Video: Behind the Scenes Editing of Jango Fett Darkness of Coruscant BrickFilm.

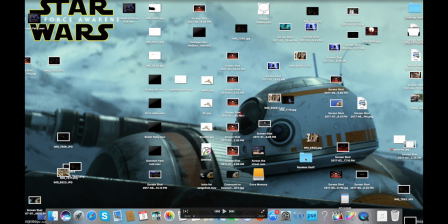[0:00]
Hey guys, it's me Brick Bros. I'm going to be talking through some editing that I did for a video I'm working on. The video is a new stop motion. It's about Django Fett and I'm going to be doing some editing on it and this is just a video of me doing some editing. The video is about x4 speed so it's going to be going by pretty quick.
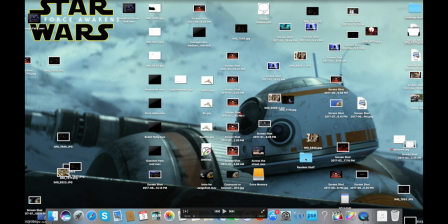[0:18]
I'm going to be doing some muzzle flashes, some masking, some laser bolts and keyframing and all that stuff. Now I'm going to be using Final Cut Pro and Motion 5, both of which are Apple applications that you do have to buy, but I believe you can do keyframes in the new iMovie, so that's pretty cool.
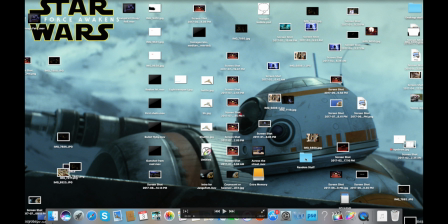[0:36]
Alright, I'm going to go ahead and play the video. Let's start the editing here.
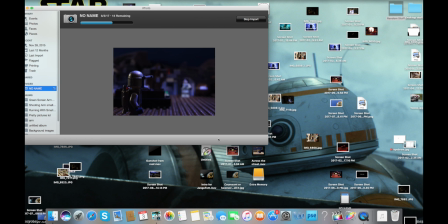[0:41]
So the first thing I did is I imported my photos to iPhoto, and there you can see Jango Fett walking along like that.
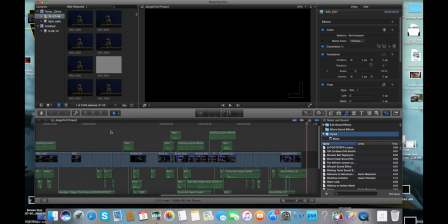[0:49]
I then wanted to open up Final Cut Pro, and I imported the photos from iPhoto into Final Cut Pro.
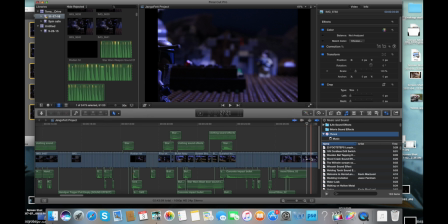[0:56]
Now, it takes a little bit for it to import, and I wait. Otherwise, it kind of glitches out for me. But anyway, it's at 35%, 41%.
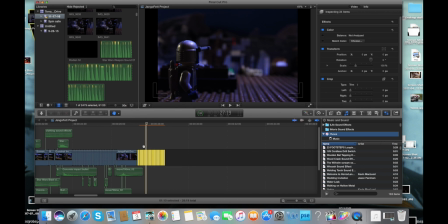[1:06]
And done. All right, perfect. I then select all the photos, and I make them about 0.2 seconds long. That's my generic go-to. But sometimes, if I need it to be faster, I'll go to 0.1. And I mess around with them on how fast they need to be, and I try and make the animations. and smoother.
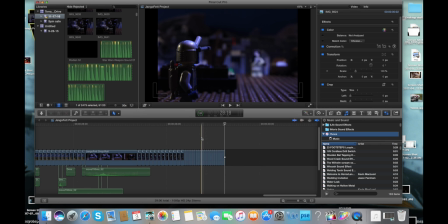[1:24]
Like my walk cycle is normally .2 but any motions that need to be a little faster than that, I make .1. I had a pause right there for when he lifts his gun up and shoots the dude. And then I also tried to make his fall as smooth as I could and I was having some trouble with that.
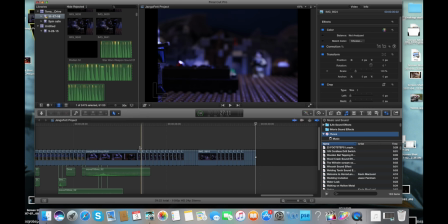[1:39]
But I think the end result turned out pretty well. After that, I highlight all of the clips and I drop it into a new project.
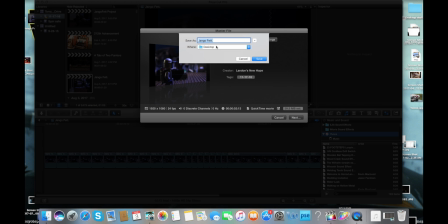[1:47]
And then I basically export that out as a movie. I finalize it and there's the movie.
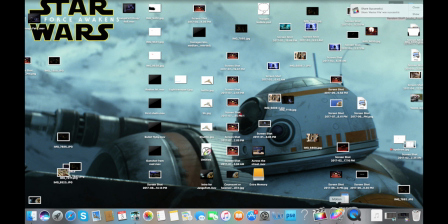[1:54]
I then drag the movie into Motion 5.
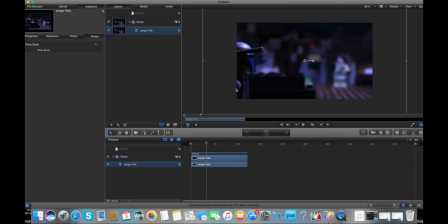[1:56]
Now Motion 5 is where I do all of my special effects stuff like green screen, keying, masking, all that jazz.
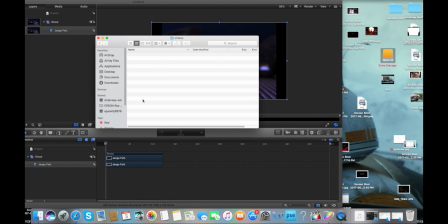[2:03]
I do that in Motion 5 and then I just drag it back into Final Cut Pro. All right so I'm looking for a muzzle flash.
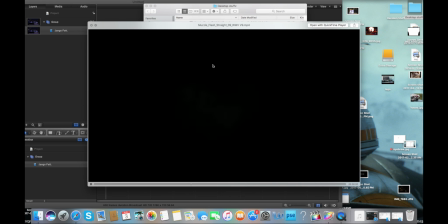[2:10]
I have a whole library of them. There we go. I found the one that looked pretty good.
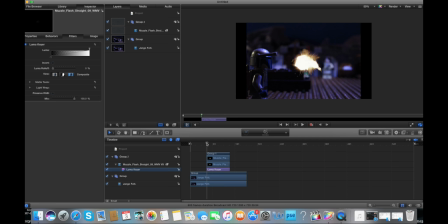[2:16]
I used Luma Keyer to key out the black behind the muzzle flash so it's just the muzzle flash. Mess around with it, try and make it pop a little bit more that looks pretty good the next thing that I want to do is I wanted to add a glow now the glow helped it stand out I
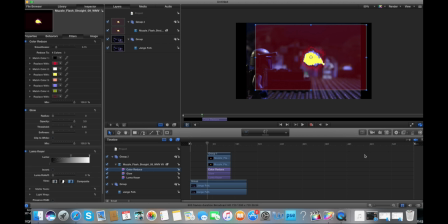[2:36]
think it made it look a little more like a more realistic explosion I then add some color correction color eyes and I make the outside red and the inside white make it look more Star Wars blaster effect I could have done blue but I I'd like the red better. I then add a blur to it and shrink it down so it fits better with the background.
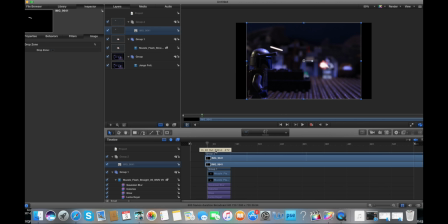[2:54]
I then go to iPhoto, drag my one blaster bolt that I have that I made in Photoshop, and I add another colorized to it.
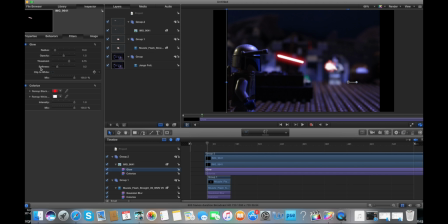[3:00]
I make the outside red, inside white, and add a glow to it to make it, as I said, pop a little bit more. I messed around with the mix of it. I shrunk it down, and then I put it at the barrel of his gun.
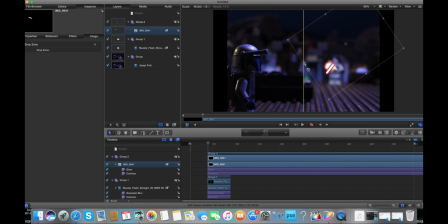[3:15]
Now, I'm just messing with the adjustments a lot on this because I'm just trying to make it look good, trying to get the angles right that looks like it could come from this gun. I had some trouble with it but I think that looks good right there. To move the gun I use a lot of keyframes.
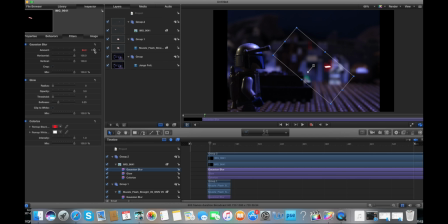[3:29]
Now keyframes, not to move the gun, sorry to move the laser, I use a lot of keyframes and the keyframes basically tell it where to be from point A to point B. So boom, just click the keyframe button and then I move it through where I want the bullet to go and then I place another keyframe like that.
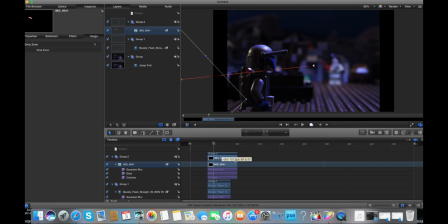[3:49]
Alright, I watch it and that looks pretty good. Normally the bullet's in the air for about 8 to 10 frames and that's what I use if you do it any longer or not. I think it's in the air too long. That's what I messed up on my Battlefront Star Wars video. I think the bullets were in the air too long.
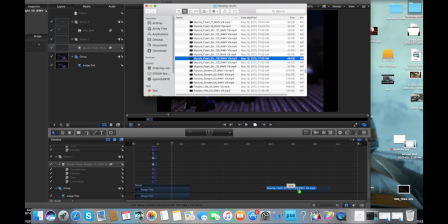[4:03]
Alright, I'm looking for another muzzle flash for Jango Fett. So I pull it in.
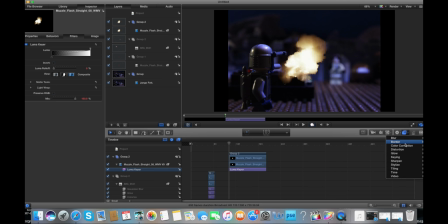[4:08]
I once again do a Lumic here and a Colorize and a Glow.
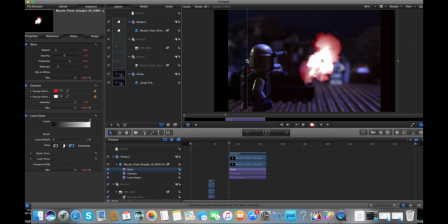[4:13]
So the color eyes, I make the outside red, inside white, and then I add a glow to make it more flashy, bright.
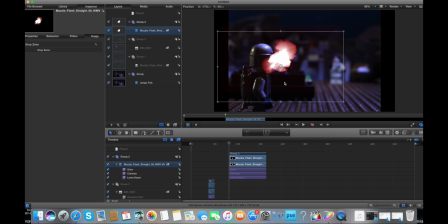[4:21]
I then collapse down to where his gun is. Notice how it's still blocking Jango Fett, and we don't want it to do that. We want it to look like it's coming from his gun, so we're going to use a mask. So I figure out where the gunshot is, and then I'm going to have to trace around Jango Fett for that mask.
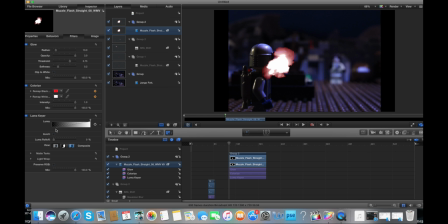[4:38]
So I am messing around with the mix of the Lumikir to make it look a little better, and then I just make it invisible so I can see where I need to trace out.
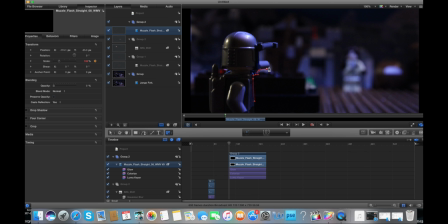[4:46]
I then trace around Django Fett with my masking tool all the way around the gun. I was making sure I was on the right side because if I wasn't, then I would have had to redo this. So I was making sure I was on the right side and I keep tracing around. I'm sure that there's a more effective way of doing this, but I don't really know. Hey, it worked for me at the time.
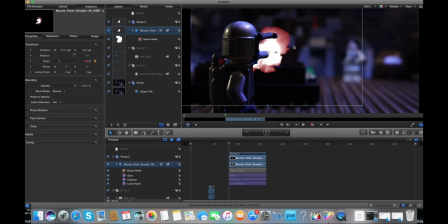[5:05]
So good enough, I'd say. I then go to the mask properties and I go to the mask and I change the roundness and I change the feather. Now the feather just kind of bleeds it into the explosion of the gun a little bit and then the roundness kind of rounds out the edges so it doesn't look like I chopped it.
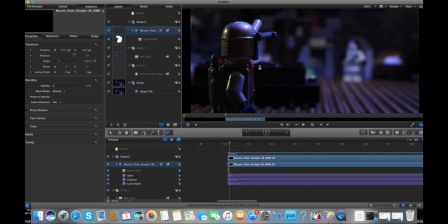[5:24]
It makes it look less artificial. I then have to do a mask again for another frame. I basically trace around him doing the same thing. Now this is just telling the explosion to not go there.
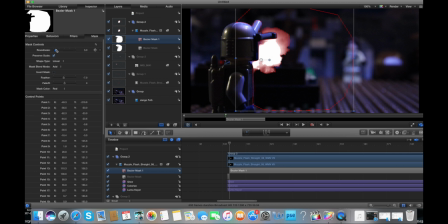[5:35]
I once again mess with the roundness and the feather. make it look a little bit less artificial,
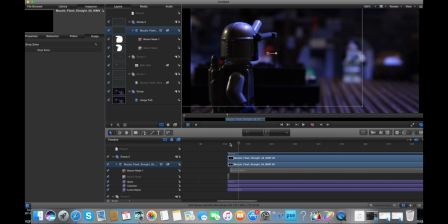[5:42]
and then I watch it. It looks pretty good. I then collapse down the mask so it's only there for a couple frames because I don't need it there the whole time.
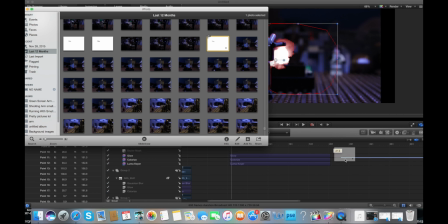[5:51]
That would clog up some rendering. I once again drag in my blaster bolt, and I colorize it.
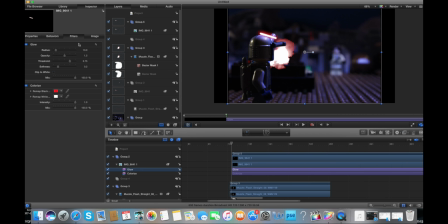[5:56]
I have the outside red and inside white, and I add a glow just to have it stand out a little bit more, make it look like it's actually glowing. I then make it come from the barrel of his gun, and I will once again add another keyframe.
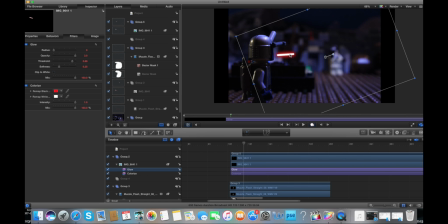[6:12]
So I keyframe it from point A, and then I move it, and I think I have it go for a headshot. I collapse it down to have the illusion of distance, and then I add another keyframe. That looks pretty good right there. Now, I collapse down the rest of the clip because I don't want the bullet just kind of hanging there after it's been shot.
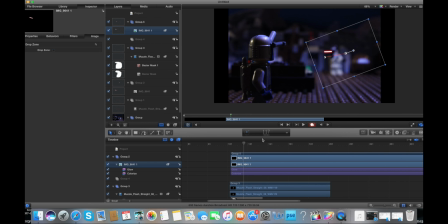[6:29]
So the bullet's going to go away after it's in the air for those frames. something messed up with that glow and I had to go back and change it yep there you go
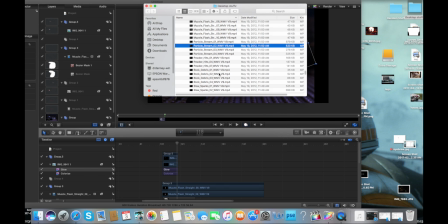[6:42]
the next thing I wanted to do is I wanted to have a little explosion little dust explosion on the guy when he gets hit with a bullet I think I go back to the first one but I look around for better options I think I found a light bulb somewhere in here yep there it was
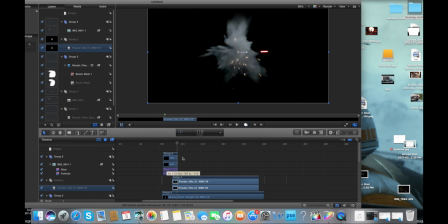[6:58]
I then import that in and I once again do a Lumicure to get rid of that black background,
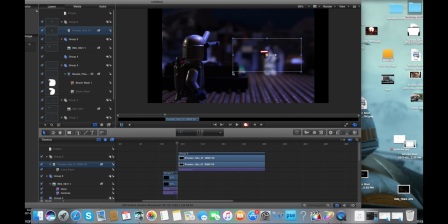[7:05]
and then I collapse it down to where he gets hit with the bullet. Yep, just like that.
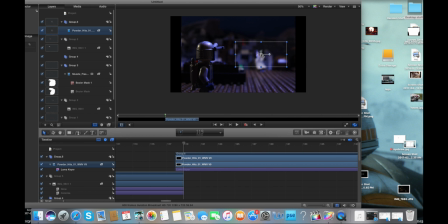[7:13]
I collapse it to give it some distance, and then I believe I add a blur to it to help it blend in with the background.
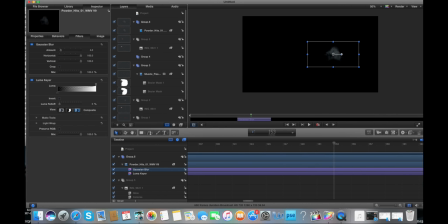[7:19]
There's my Gaussian. I don't really know how to pronounce that.
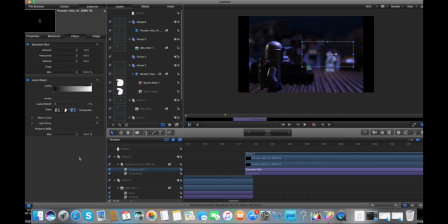[7:23]
Anyway, I crank up the amount of the blur to 64, apparently, and I think that blends in with the background pretty well.